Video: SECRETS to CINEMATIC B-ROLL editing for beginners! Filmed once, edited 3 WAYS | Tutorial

Let's go to music choice number 2.
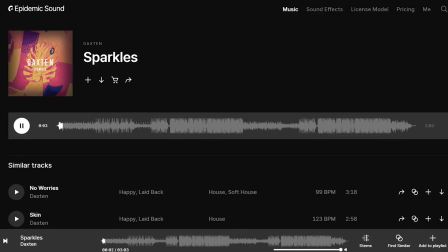I found this music which would be most likely a choice by someone who visited this place as a vacation spot and wants to share it with their friends and family who just wants to see where you went.
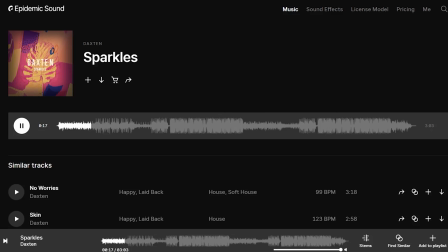I chose upbeat, easygoing music thinking that most of the people and beginners would choose that type of stuff. Younger generation perhaps again and I can tell you that this cinematic b-roll was quite easy to make because
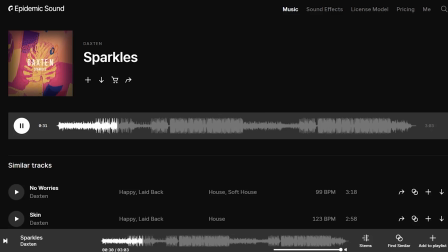I didn't have to think as hard in order of the clips or what clips to choose. This is easy upbeat music so easy upbeat cinematic b-roll.
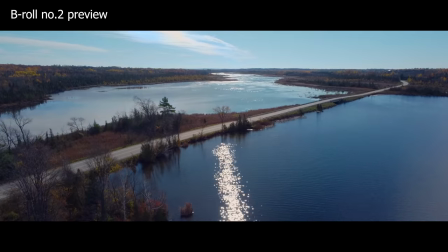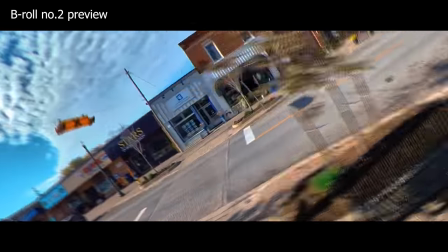What made me choose this type of song is the fact that you can hear the water drops. The water drop. Whenever I'm looking for music for lakes or kind of water scenery or river and stuff like that. I prefer if I find a music where there's already a water sound in it. If I can't hear the water sound and I add the sound effect but since we have already the water up here,
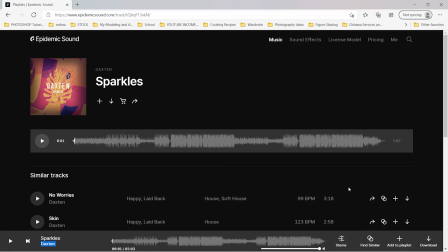that's what made me realize I want this type of a song and I liked it so much that I decided to download separate stem just a drum, just a drums stem. That's where you can hear the water
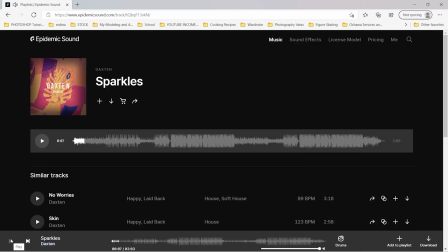drops and that part of the stem I'm just using at the beginning of the cinematic b-roll and right after I'm adding the whole song.
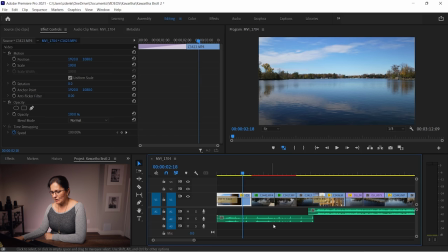First part of the b-roll is actually on the beats of the drums before I'm playing the actual song.
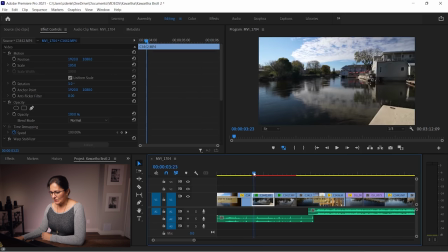The second clip is continuation in the same kind of a direction.
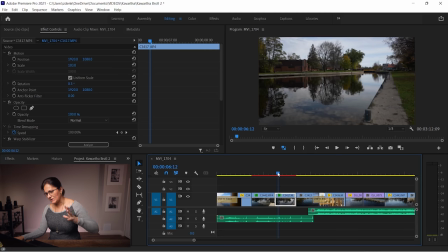Third clip again continuation movement going kind of sideways and forward showing off this river
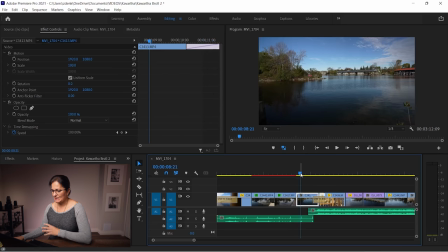and then the fourth clip is lake again going sideways hiding behind the branches and the leaves as it is going again to dip to black transition.
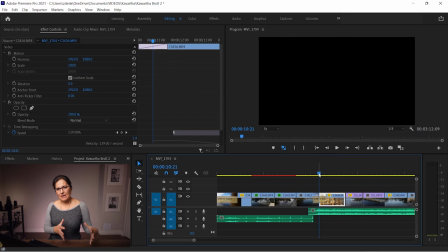This one is a little bit longer. Now I'm adding the melody. I'm adding the actual song right after the beats. So the next clip is a big pushback and big reveal.
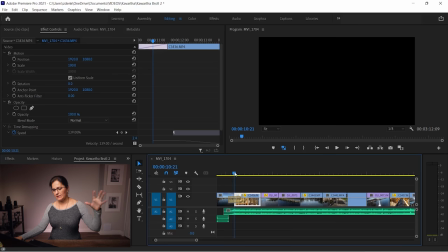Now because it's such a dramatic pushback reveal and when I was filming it and slowed it down 40% it was quite slow.
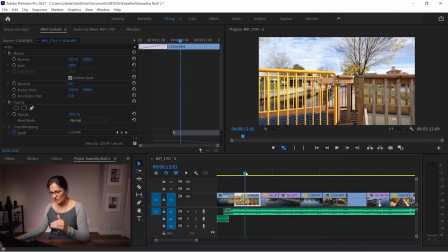So I decided to speed up this first part to match it to sound and then slow down ease it up and I used this speed ramp transition.
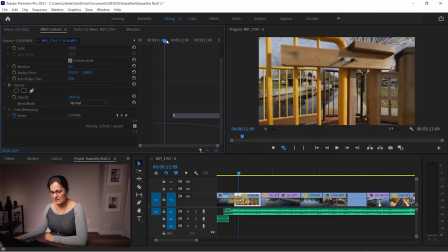So at the beginning it was sped up 139% and then it went really slow pace.
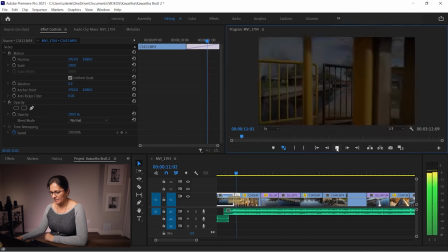This is how it's gonna look like so I'm gonna play from the dip to black and now it's slowing down.
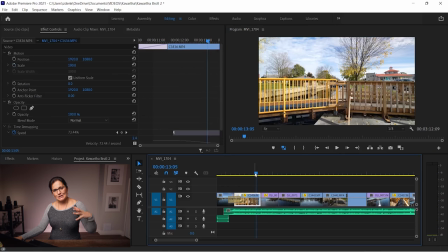As it is going backwards the next shot is just a drone shot also going
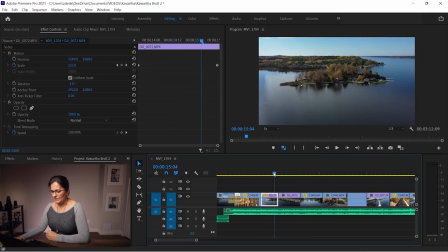backwards and then I'm just doing creative few different shots showing off different locations.
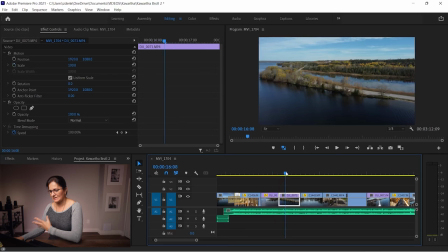So I'm choosing this drone shot, completely different location,
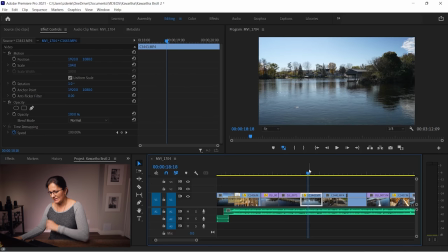going sideways and then continuing actually the movement with the city or the lake shot also going sideways.
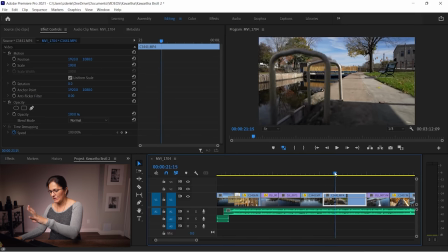Then another random clip would be in a city, again continuing the movement and as the camera is going up,
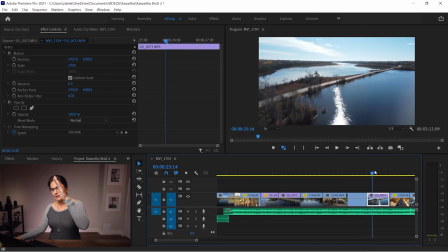I'm gonna continue with drone shot naturally also going upwards. It's much easier for the eye.
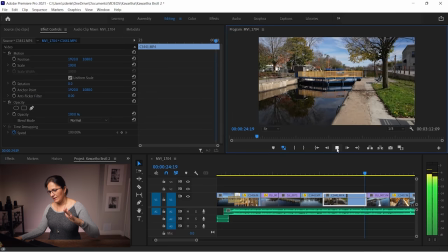So if we are going this way up, switch to drone keep going up.
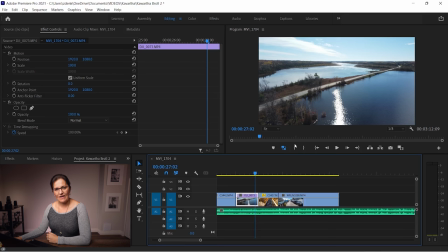Now the melody is gonna get very fast. This is where you can get very creative.
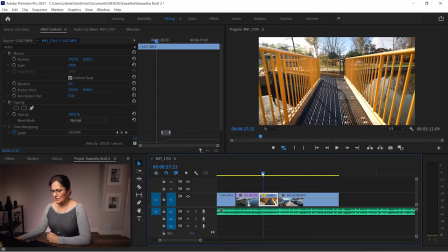So I am going to switch into the view on the bridge and again because we are gonna get into very fast paced melody and I want to go into the Insta360 Hyperlapse.